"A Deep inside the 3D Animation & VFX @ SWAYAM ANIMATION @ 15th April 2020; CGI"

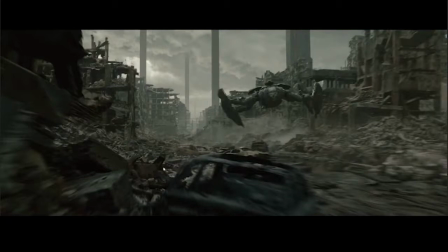[49:12]
And that kind of shows a lot of what's going on isn't just destruction from fighting and explosions or whatever, but it's also just from, you know, everyone on such larger scales, like maneuvering through all this is just kind of
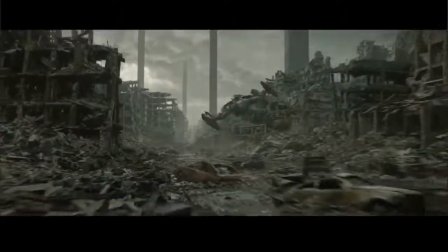[49:26]
really wasted away the entire environment.
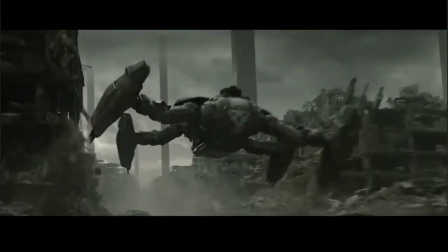[49:30]
So what I do find interesting in the shot, though, is that you know, you basically have your environment. So this is a foreground element, that's a midground element. This would all be considered a background element.
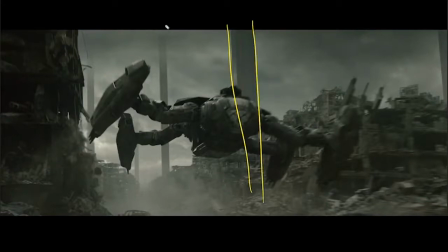[49:45]
So what I find kind of interesting is having these obelisks, those pillars going through here. So I wish I could draw a straight line. So having these in here, though, I think kind of helps with the depth cue, because a lot of this stuff is low to the ground.
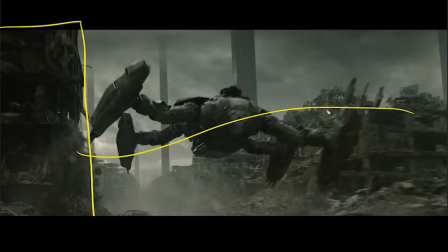[50:01]
So what's going to happen is you got your foreground element, then you have your environment here, which is more mid to background. So that's all MG, BG, FG, and so the thing is, then you got the sky, and the sky is basically just a matte painting.
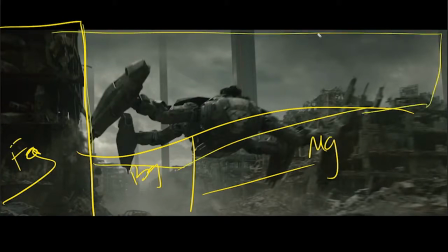[50:18]
It's an environment of the sky, just, you know, with clouds. So it's very easy for this to feel like, okay, there's your geo, and then there's the sky. So it's a subtle touch,
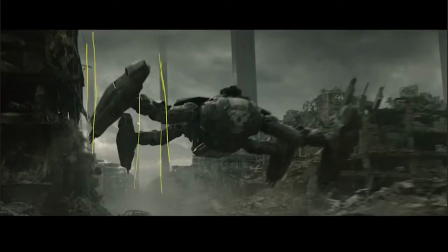[50:35]
but having these pillars here really helps interact or more tie everything together, because suddenly you've got these things going from midground all the way into the background, where it is fading off into the sky,
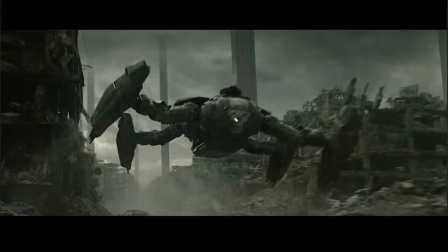[50:51]
okay, into the background. So it's subtle, but these things here help from making this entire 2D matte painting, which is basically, you know, a majority of this.
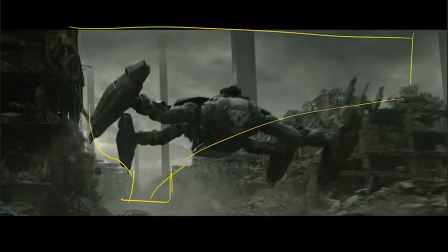[51:03]
It helps merge it all together, and it's a nice trick that just helps kind of connect everything together and bring it all into one.
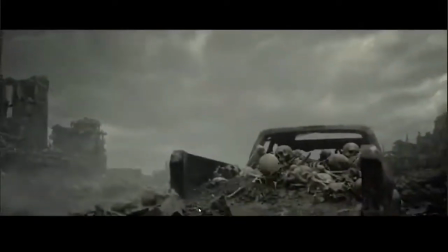[51:11]
This is a shot that's in the trailer. You see the skull rolling down. Again, just some nice subtleties that are going on here is, you know, you don't have like one or two bones.
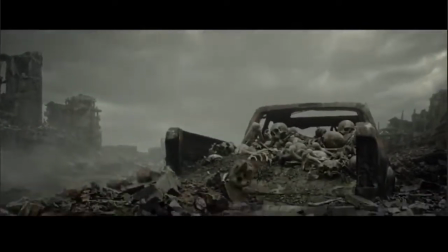[51:22]
Like everything kind of gets affected a little bit. And so having the other ones kind of disturbed a little bit, like that bone there sliding down, stuff like that.
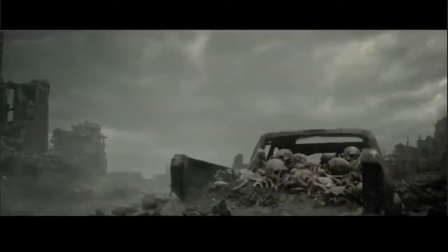[51:29]
It's simple, but it's the difference between being awarded a shot, taking it on and saying,
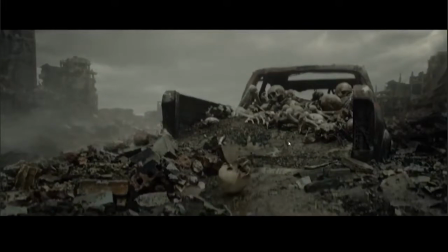[51:36]
okay, I'll get the skull to roll down, or having dirt, pebbles being knocked around here.
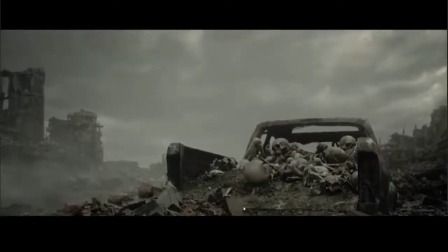[51:41]
Little things like that that are so subtle, but you can see that there's actual rocks here that are
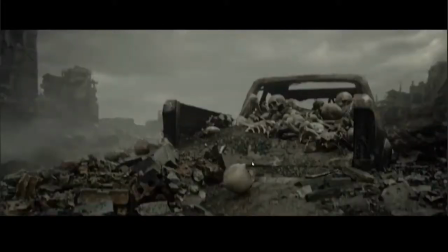[51:49]
falling with it. And those are the things that really kind of help with a lot of this, kind of help bring it all together.
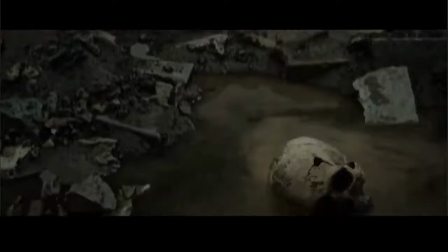[51:56]
So subtlety like that really goes a long way, as well as obviously, you know, I love the water shader.
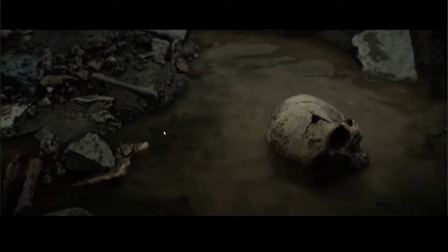[52:03]
It's very Fresnel, the angles. So you've got all this like muddy, murky water here. It's quite reflective in the background. All of this is just a really nice touch. But I like all this. This feels quite a lot like photogrammetry.
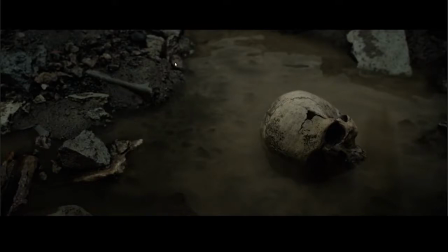[52:17]
I'm kind of curious to see what their approach is for doing stuff like this these days, but it's just the way it all kind of blends together so well.
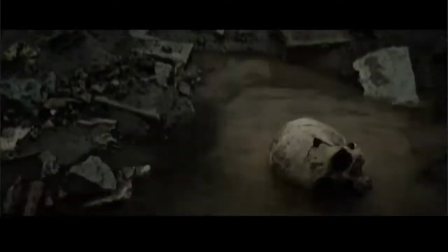[52:28]
It feels real, like this is the sort of stuff that you get in nature, where it's not like there's all the rocks and they're sitting on other rocks. They're all kind of tied in the same mud and everything together. So I really like it.
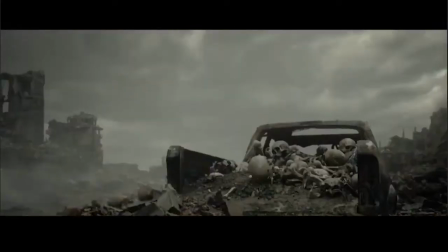[52:40]
I think that they've done a really great job on this stuff, and it just works. It's very gritty, quite desaturated.
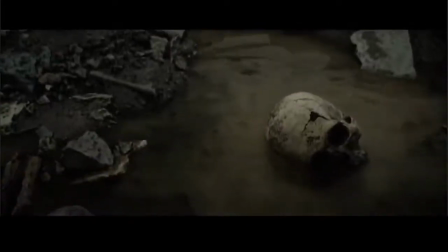[52:47]
The whole environment is, obviously it's meant to kind of foreshadow like what the future holds.
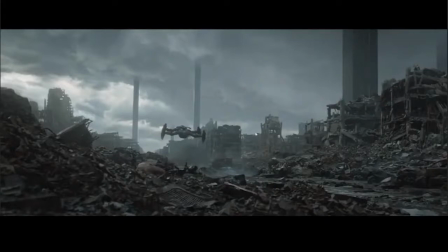[52:52]
You know, there's all of these are quite gray and desolate.
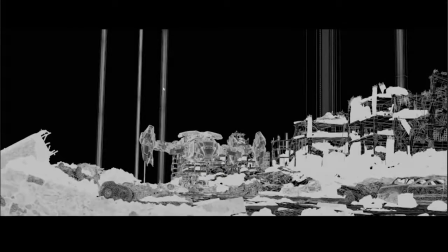[52:57]
So just to kind of go through the breakdown here, again, you've got these 3D pillars that are help blending all the environment together. All of this is CG.
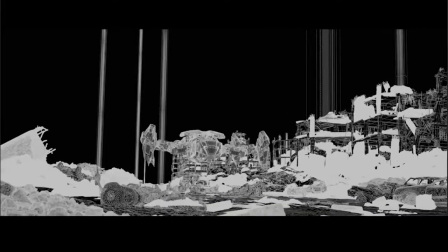[53:10]
I really think